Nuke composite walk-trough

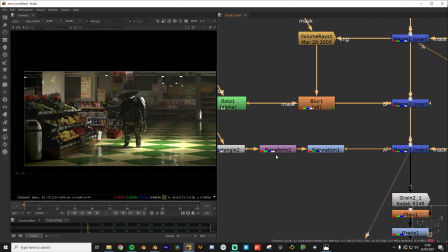(11:55)
So I took a rectangle,
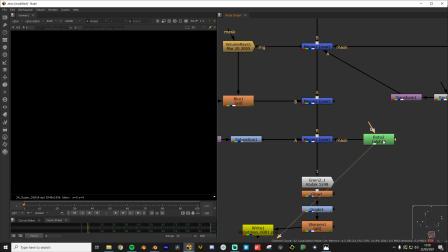(12:02)
like just a black rectangle, and then I rotoed a little vignette shape using
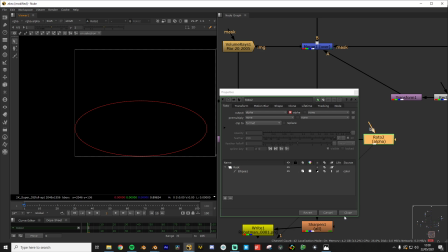(12:13)
wait, this one. Yeah, the ellipse. And I just used that as a mask to get some darkened edges.
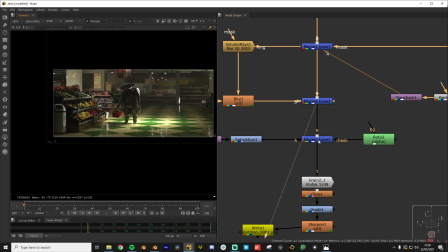(12:21)
And I mean, yeah, the vignette is pretty darn good.
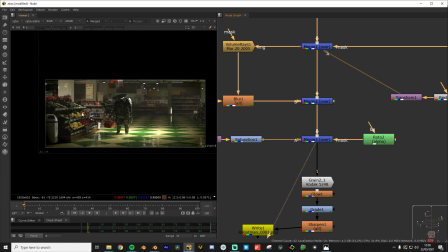(12:24)
It just separates foreground from background and just adds a little bit of focus on the actual character.
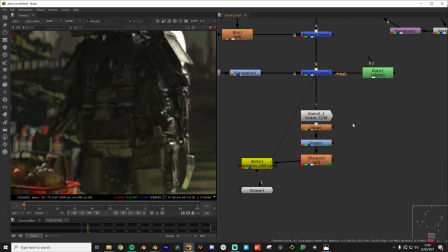(12:31)
And when that was done, it's time to just add some basic color grading.
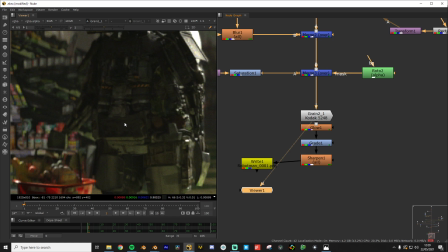(12:36)
So I added some grain to just roughen up those shiny, perfect surfaces.
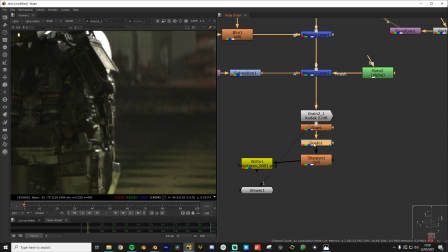(12:44)
Then I added some glow. It's really subtle, but it's there.
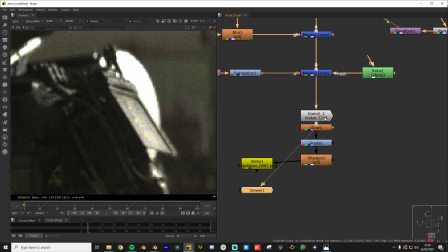(12:49)
You don't want to go too overboard with it. Just a little bit of mistiness.
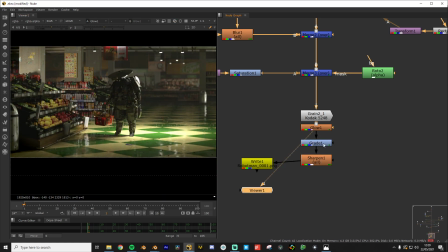(12:56)
Then I added some grade, kind of bumped up the contrast and brightness.
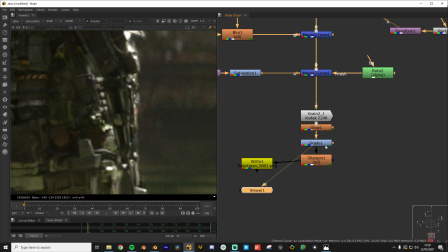(13:02)
And a final pass was just a little bit of sharpen. Like adding in the sharpen, it just makes it look a little more stylized.
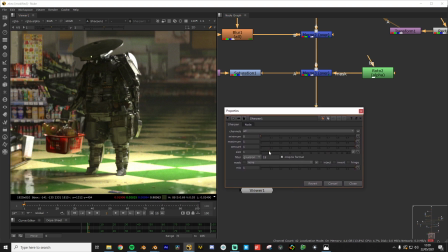(13:11)
You can see that if I bring the scale up.
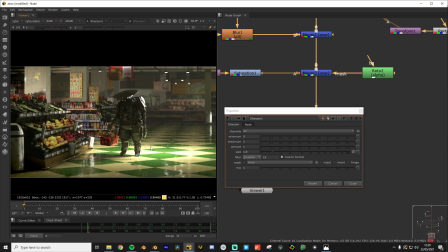(13:16)
This looks kind of like a little drawing, which I do dig. But you don't want to go overboard with it. So I went with 1, I believe.
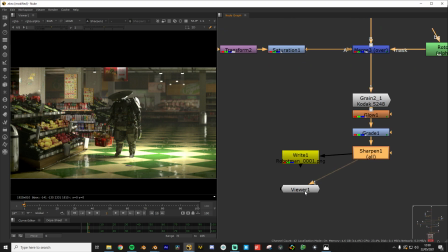(13:28)
Yep. And that's the whole composite, really.
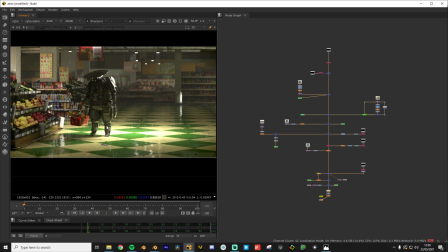(13:34)
And I'm pretty happy with it, to be honest. And it was a great learning experience. But yeah, hopefully y'all found this little quickie helpful, or I don't know. Yeah, see ya in the next one.